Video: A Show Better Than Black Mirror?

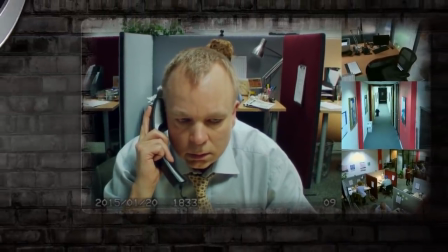(0:00) Are you having a party? I might come along. I know where you are.
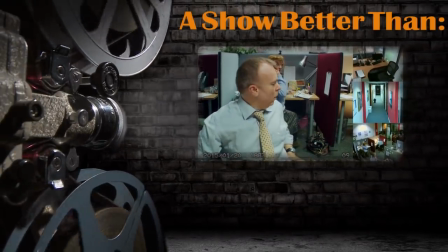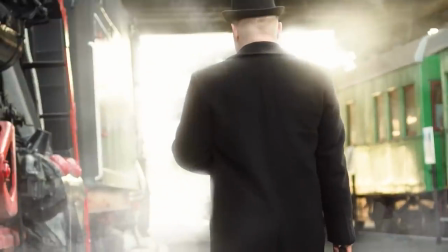(0:13)
When I tell you to think of a dark British anthology series, most likely for a lot of you the Netflix show Black Mirror would come to mind.
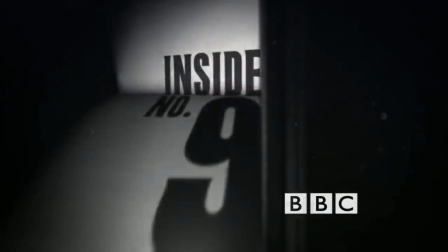(0:20)
But what if I were to tell you there's another dark British anthology series out there that would have become just as big if it had also been picked up by Netflix in the US.
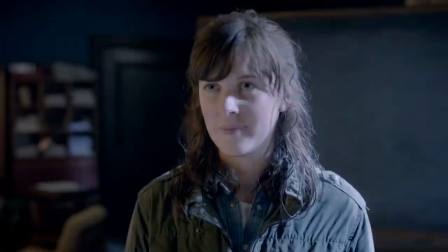(0:28)
A show where each episode is entirely different and only takes place in one room.
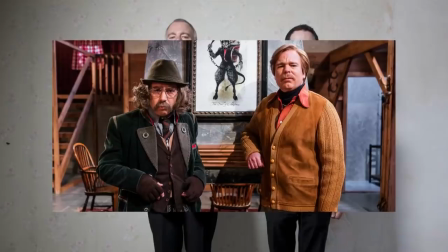(0:33)
The two main writers, whether it be one of them or both, appear in every episode playing as different characters.
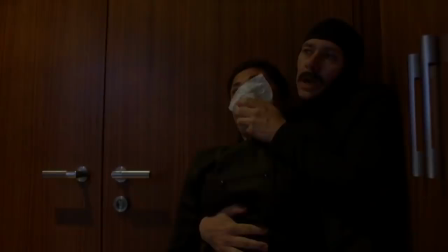(0:39)
Most episodes start out as if you're watching a comedy, but then towards the end a twist comes out of nowhere and turns the entire episode into a straight-up horror.
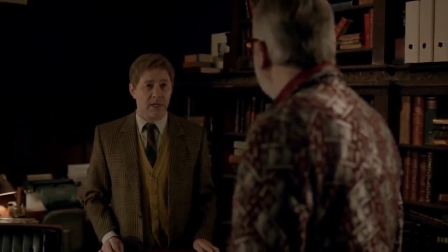(0:48) I want you to eat her. Just a sliver.
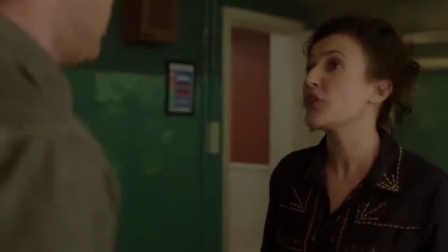(0:51) Just enough that you can say you devoured your victim. creating a much more uncomfortable and disturbing feeling upon the second viewing.
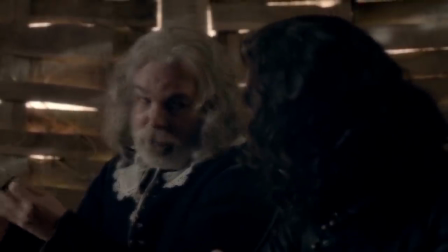(0:59)
Granted, not every episode is amazing, but neither is every episode of Black Mirror.
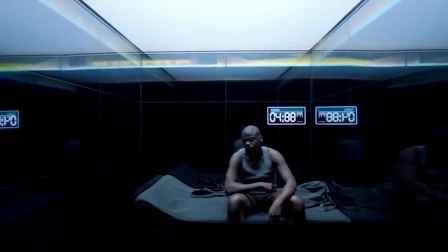(1:03)
And since Black Mirror has a required taste to enjoy it, I figured the people who are messed up enough to love Black Mirror will most definitely love Inside Number 9.
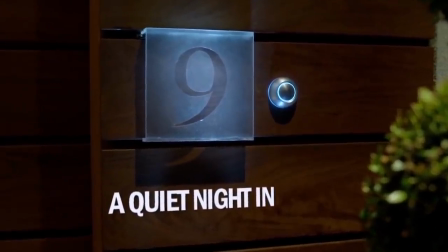(1:12)
A show that spends 30 minutes in a room with the number 9 on it, whether it be an apartment, a mansion, or maybe a shoe size.
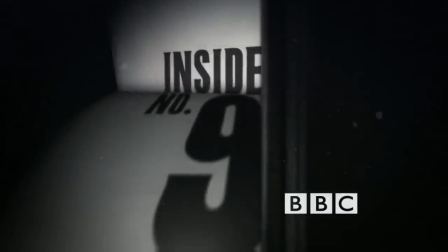(1:19)
Either way, it somehow always takes place inside the number 9. What's even better about this series is that it isn't afraid to try new things.
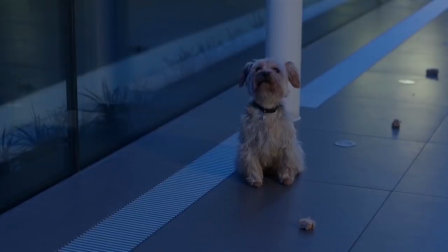(1:27)
There aren't many shows out there that can keep you entertained for 30 minutes without any dialogue.
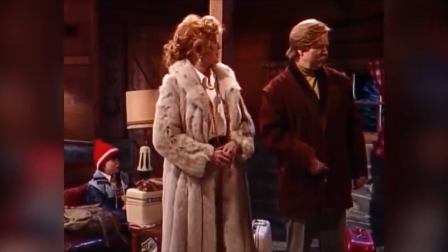(1:33)
Or if that doesn't get your attention, how about a Christmas special that was filmed entirely on 1970s cameras?
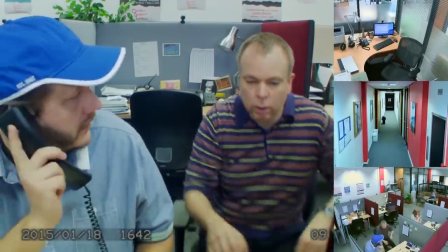(1:39)
Or maybe you could watch the story being told through security footage? Each episode tries to bring you something new to the table,
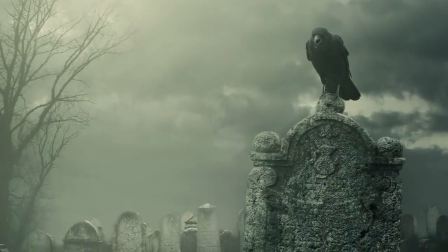(1:45)
and that's why today we're going to analyse their most critically acclaimed episode, The 12 Days of Christine.
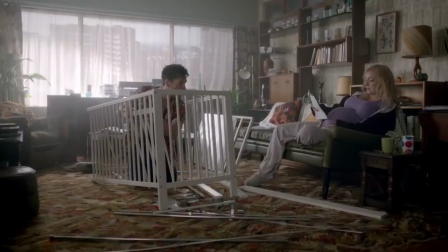(1:52)
A fantastic episode and hopefully after you've gone through this with me, you'll be convinced enough to find the show yourself and watch the rest of the episodes.
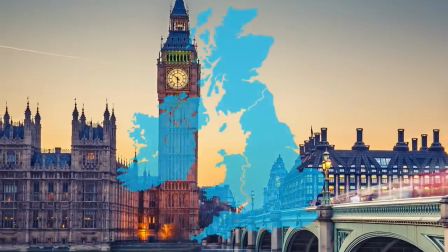(1:59)
There is only one place I'm aware of that allows you to watch this show outside of the UK, and that is the online service known as BritBox.
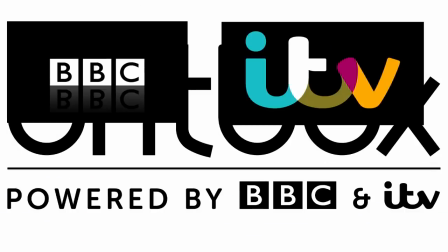(2:07)
It's basically BBC and ITV's crappy attempt of competing with Netflix.
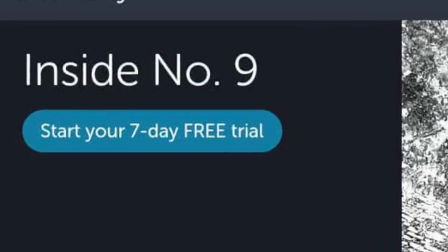(2:11)
But there's a free trial for 7 days and there's only 18 episodes, each 30 minutes long.
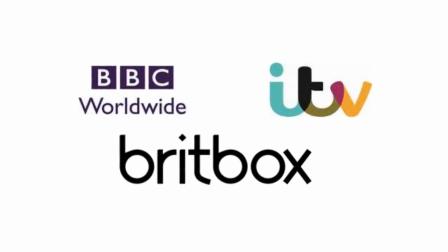(2:16)
This is not a sponsor for BritBox so I can happily tell you to just get the free trial and then piss off before you actually have to pay any money for it.
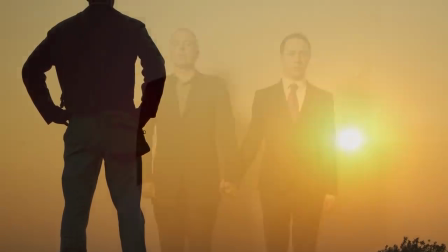(2:22)
So, now that that's all out of the way, sit back and relax and enjoy the next 20 minutes of me stroking the ego of
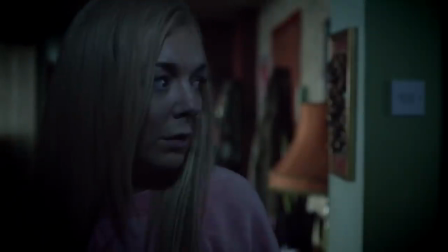(2:29)
my two favourite writers and point out the small things that may or may not have been intentional, but either way, make this episode brilliant.
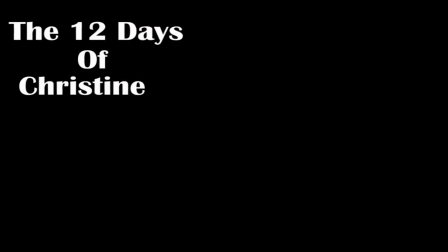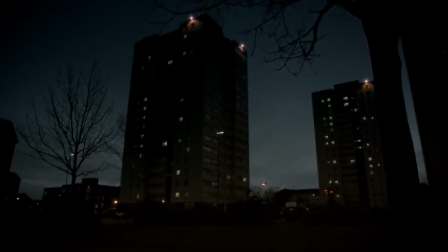(2:45)
It opens with a shot of an apartment building followed by sirens going off while a faint beeping sound can be heard in the background. We're only three seconds into the episode and it's already foreshadowing future events.
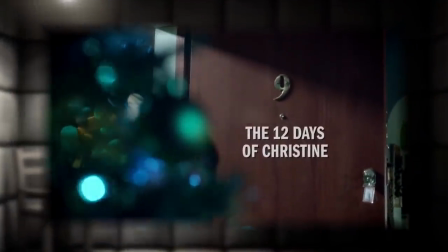(2:56)
A door swings open with the number 9 on it telling us that this whole story will be taking place in this very apartment.
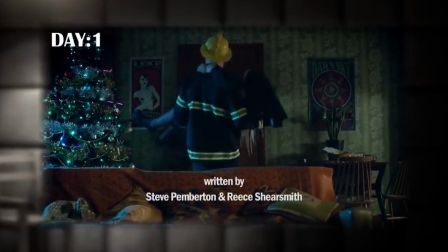(3:02)
This is day 1 of 12 for Christine's life.
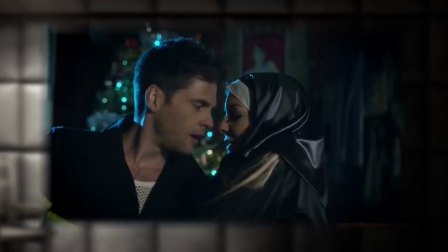(3:05)
We see the introduction of our two main characters, Christine played by Sheridan Smith and Adam played by Tom Riley, entering the room pretty drunk from a New Year's party.
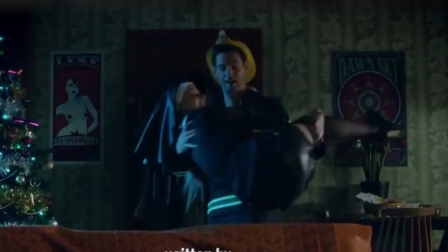(3:13)
It's best for you to take note of the costumes and the way Christine is being carried by Adam as these
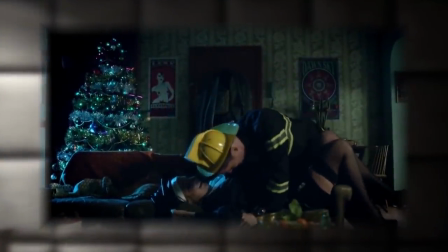(3:18)
positions and costumes have been very intentionally chosen for this episode to play out.
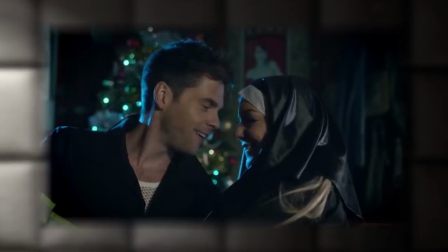(3:24)
This is the first night they met each other and Christine decides to bring Adam back to her apartment.
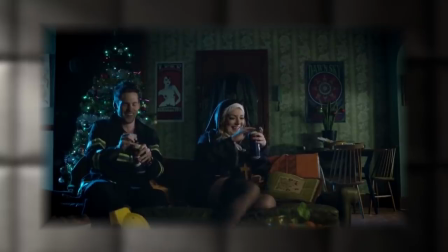(3:31)
The fact that they're both drunk is a very clever way to introduce the characters to the audience without it feeling too forced.
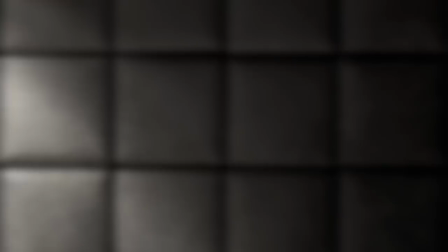(3:37)
It's very believable, so the writers get a gold sticker from me. Very, very clever guys.
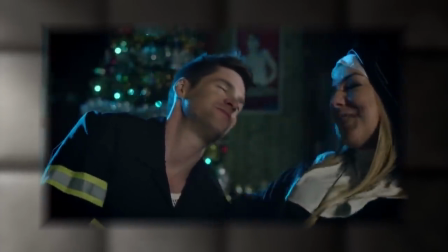(3:41) Sorry. I'm Eve. Really?
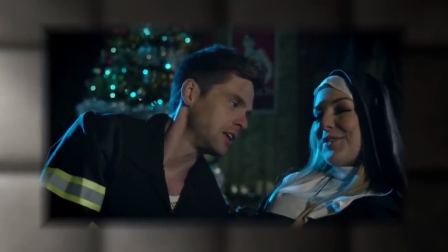(3:46) No, I just wanted to say that.
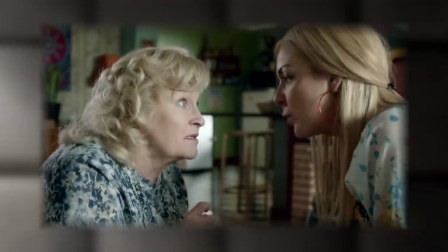(3:48)
While this does sound like a simple Adam and Eve joke, this entire episode represents the life of a human in just 12 days,
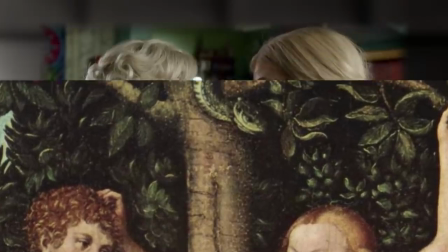(3:56)
and the Adam and Eve story marks the beginning of human life,
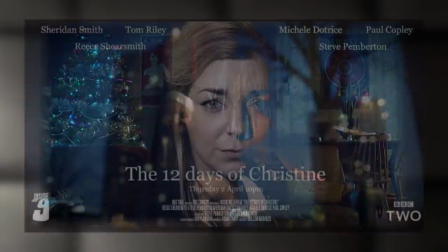(4:00)
so the fact that this joke is mentioned on the very first day represents the official start of this human's life.